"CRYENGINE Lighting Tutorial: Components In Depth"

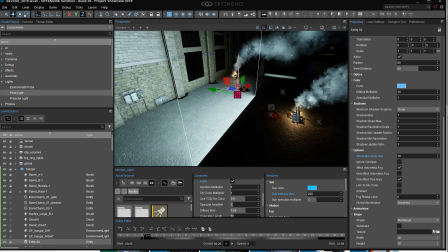[8:06]
By the way, you'll notice that by default, the area light only emanates from in one direction,
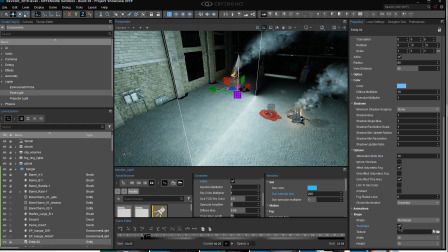[8:11]
but you can change this to two-sided right here in the shape settings and have it go in both directions,
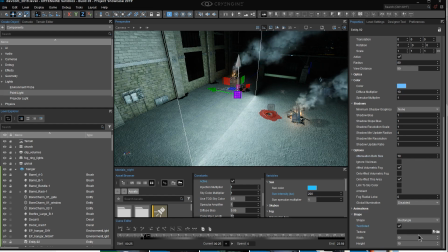[8:17]
which is useful in some cases. You can also project textures just like you can with projector lights. And I often find that that's useful for breaking up that simple wash of light with something that feels more organic. Later in this tutorial, I'll show you how to create a custom texture. So what I'm going to do is, first of all, rotate this light 180 degrees,
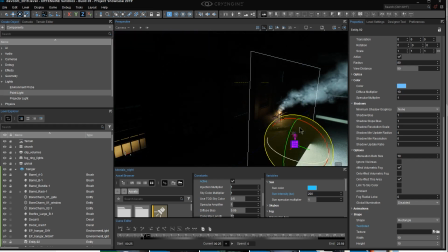[8:36]
because I'm going to make it come from the side of the scene where the moon is, which is out on this side of the building.
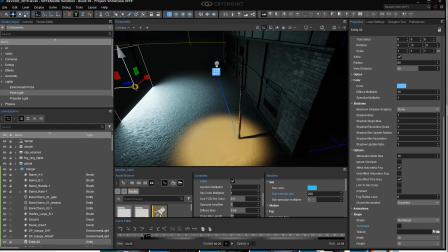[8:42]
And what I want to do is line up my rectangle so it coincides with these windows.
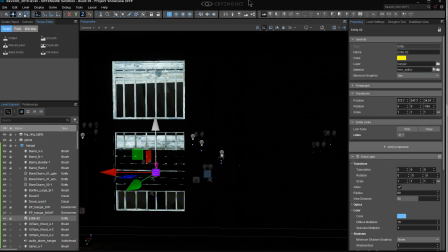[8:47]
I'm literally going to put them in the windows. Now what I want to do is match both the position and size of this window.
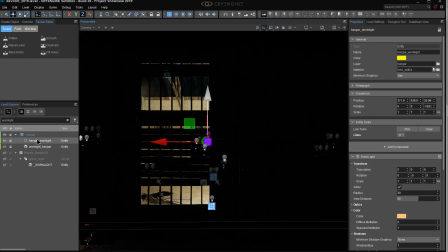[8:56]
And to make things a bit easier on me, I'm going to grab a temporary work light and pull it out here
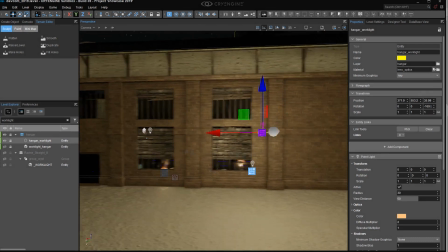[9:03]
so that I can see what I'm doing because it's so dark. So there's my rectangle.
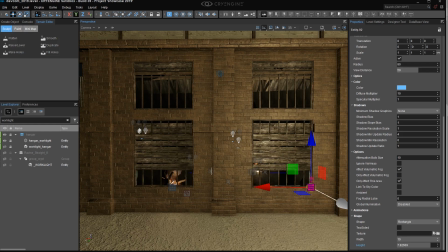[9:08]
It's too tall. I'm going to try bringing it down so it kind of matches the size of the window a bit better. I'm going to temporarily pull it outside here so I can see. So that's approximately the size that I want to have.
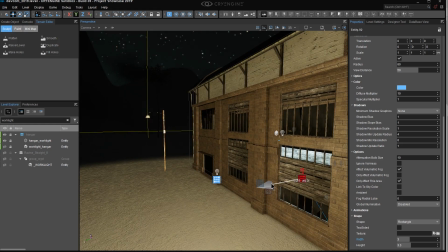[9:20]
Now what I'm going to do is move it inside. I don't want light on the outside of the building.
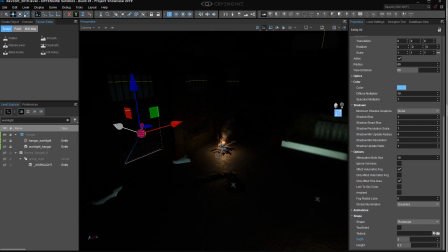[9:25]
I'm going to turn off my work light. I'm going to set my attenuation bulb size to the same size as I made my rectangle shape.
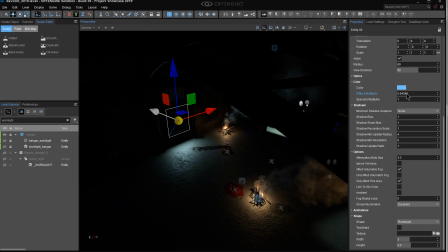[9:33]
And now it's a matter of tweaking this light to be as bright as I want it to be. I want it to be quite subtle.
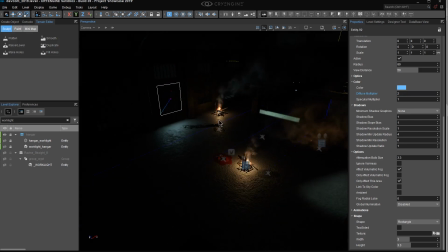[9:38]
So I'm going to use a fairly low value here. And there we start to get the idea of that moonlight glow.
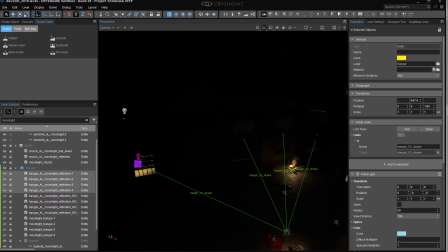[9:44]
So I would repeat that process for all of my windows until I end up with something like this.
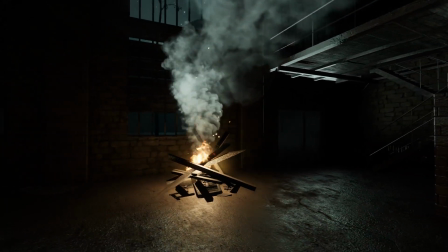[9:50]
And if we take a walk through the hangar, you see this really nice subtle glow on the floor and the surfaces of the hangar.
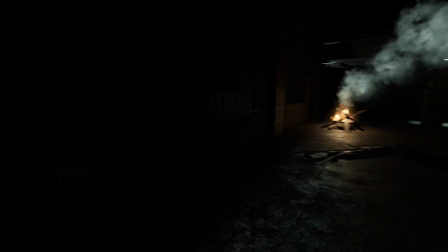[9:55]
Feels very much like there's moonlight coming in there. You may also want to tweak in your environment settings so it's not as dark as I have it right now.
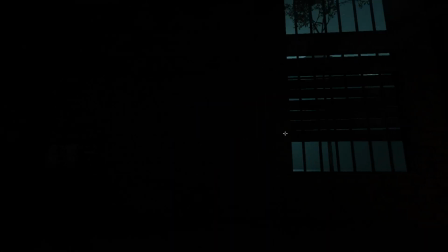[10:05]
Thing like that. So it appears that the moon is actually lighting the windows themselves, and that matches the glow that we're feeling, and we see the glow outside the windows.
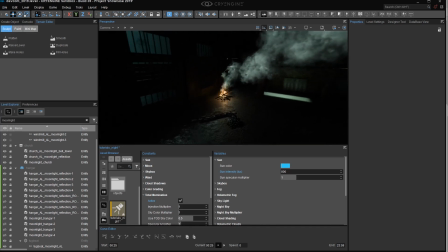[10:13]
So that's one use case for which I find area lights to be very useful. If we look around this hangar, there are some other examples.
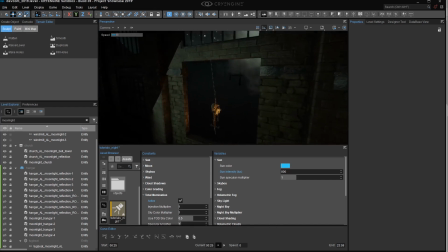[10:20]
I've actually made use of them in a lot of places.
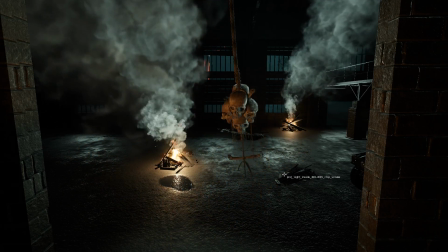[10:23]
So this little hanging token, for which I made a flow graph script to swing as if in the wind, is completely lit by area lights.
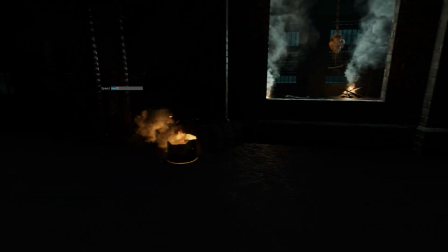[10:30]
If you pull out, you'll see that I have a particle effect of a fire burning in a barrel here.
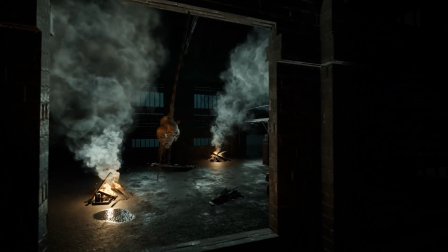[10:35]
And the idea is to motivate the source of this warm light on the foreground of these objects.
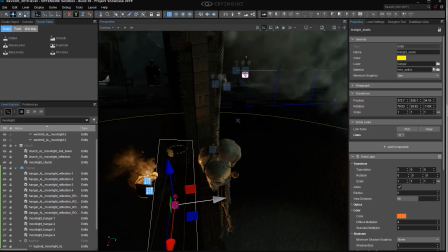[10:40]
And what I have is an area light aimed just like that with a very warm color similar to fire.
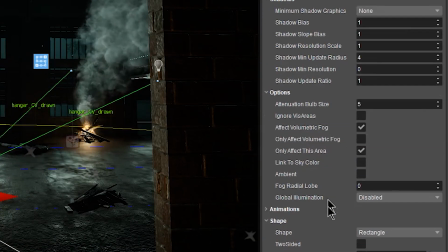[10:46]
And I've used the animation property right here.
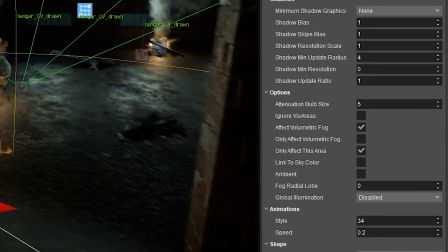[10:49]
And animation 34 looked like a pretty decent flickering effect to me, though I did end up slowing it down to 20% of its original speed.
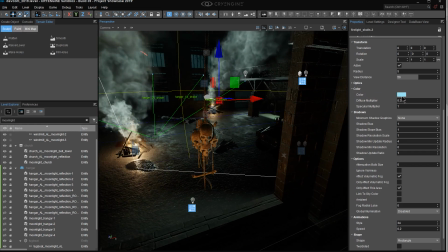[10:57]
Then I have an area light like this right behind it, which is set to this sort of blue-green color at a very low intensity.
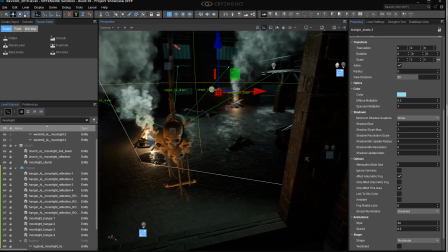[11:03]
And that's what's creating this sort of edge light on the skulls, simulating moonlight again.
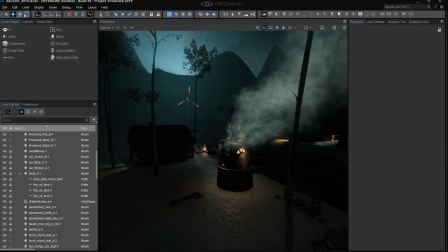[11:09]
Here's another example. I have an entity here which is like an oil drum.
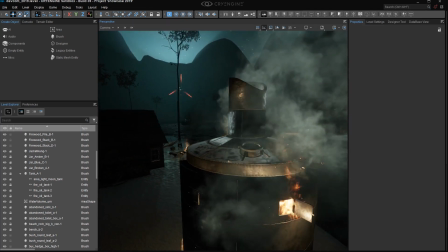[11:14]
And if you notice, I've got some fire particle effects inside it, but I also have this gleaming moonlight on there that seems to be coming from the sky back there.
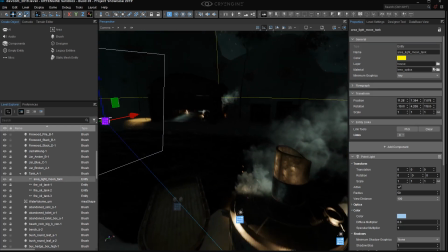[11:23]
But in fact, this is just another area light, sort of positioned to mimic what the moon would be doing.
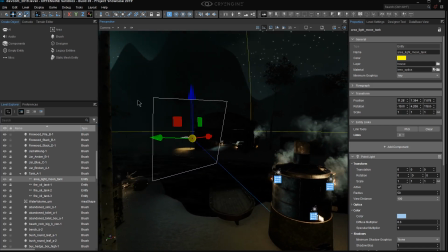[11:28]
And a good place to start when you're going to rig one of these is actually to turn up the brightness of the moon and see what it actually does on there.
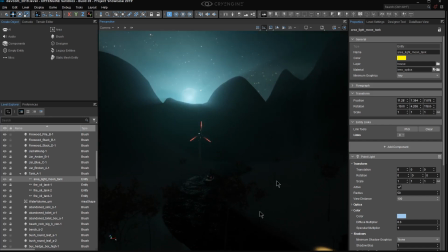[11:35]
The reason that I set it up this way is I don't want the moon itself to be bright, because the moon itself is just a texture that glows.
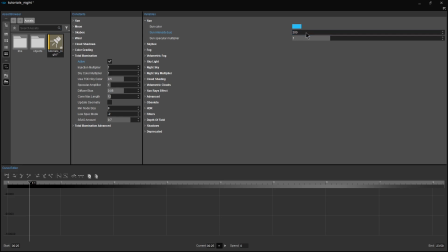[11:43]
But it's the sun positioned directly in front of it that emanates light. And as soon as I turn up that brightness, I'm going to get the effect of the moon disappearing behind the sun that's layered on top of it.
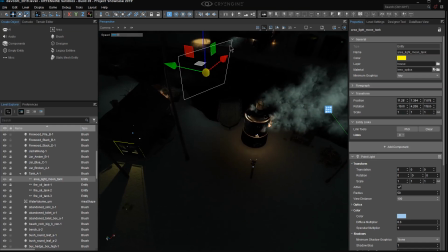[11:53]
So to get a more realistic night sky, I keep the sun intensity down to 200 and below and supplement the scene with selective moonlight as needed.
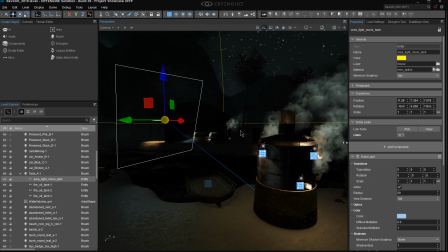[12:01]
Now, of course, there's an issue here, which is that these little bits and pieces of fake moonlight are sporadically lighting the terrain and so forth.
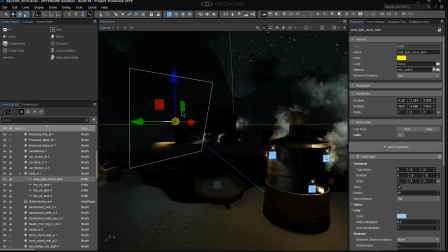[12:09]
And if someone's really paying attention, they're going to start to notice this.